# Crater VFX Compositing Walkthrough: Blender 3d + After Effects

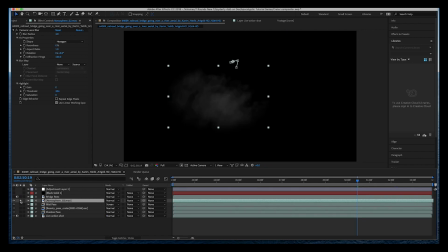[4:16]
I've also dialed down the opacity to 60% and as you can see here before and after it just lifts those shadows in the crater
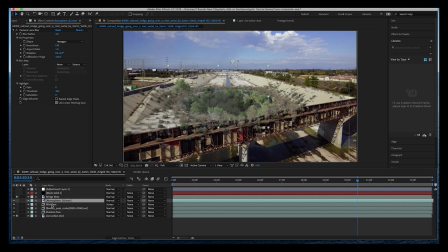[4:23]
a little bit and also combined with the mist pass it gives a little bit of variation in the volumetrics that you might see in this crater. So just a nice way to add a little bit of variation to your scene. Finally on top of all these different elements I've rotoscoped out our bridge in the foreground here.
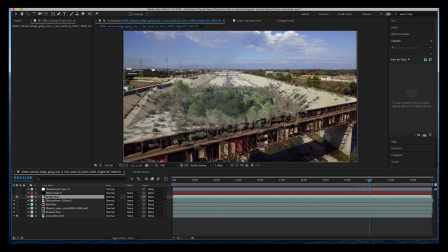[4:39]
As you can see here, these plants aren't supposed to be on top of the bridge, but are rather supposed to be below the bridge. So I've just rotoscoped out the bridge in this layer.
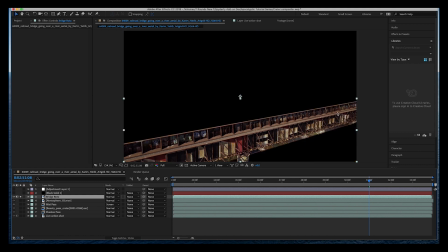[4:47]
And if we isolate it by itself, you can see that it's just an element that we've rotoscoped out by hand using a mask here.
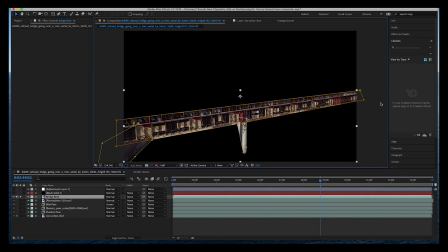[4:55]
I've just used several masks to kind of rotoscope out our bridge here and make it its own singular element.
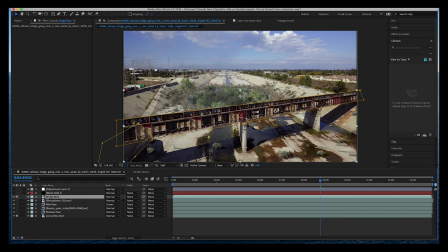[5:01]
And now, as you can see, all of our different grass elements that should be below our bridge element here are being hidden effectively and
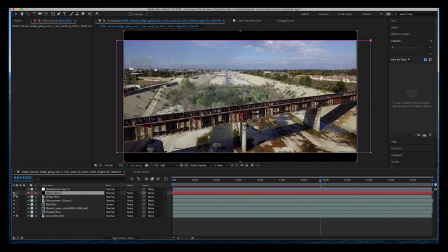[5:09]
finally the last two layers that I added to our scene here is just a black letterbox to give it that widescreen feel and then I've added an adjustment layer with some lumetri color on it to pop the colors a little bit and give it a little bit of a film look and yeah that's pretty much it
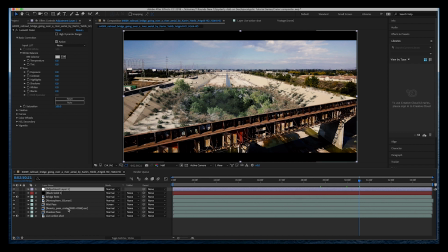[5:24]
that's how I composited this final shot super simple setup here all I really needed for this shot was a beauty pass and a shadow pass and then I can just play around with those two passes But I've added the mist pass just for fun to lift those shadows within the crater itself and
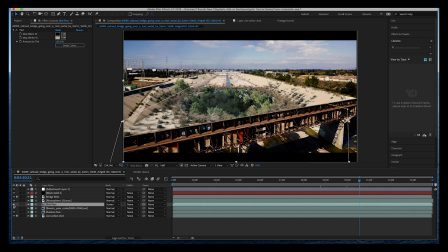[5:38]
give it a little bit of volume Like there's a little bit of dust or atmosphere in the crater itself But not really necessary for this specific shot as there's not a lot of mist elsewhere Anyways guys, that's it for this video I hope it was helpful Feel free to check out the full tutorial on how to create this shot
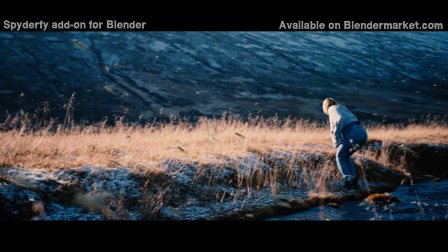[5:53]
inside a blender and export these passes for the compositor of your choice I'll put a link to that video in the description below if you haven't seen it As always, feel free to leave a comment if you have any questions or suggestions in the comments section below.
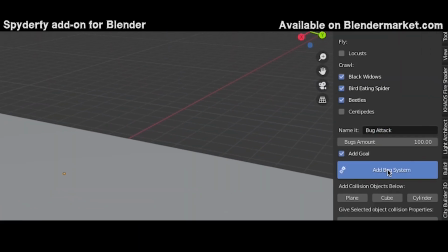[6:04]
Let me know what kind of videos you'd like to see next, and I'll see you next time.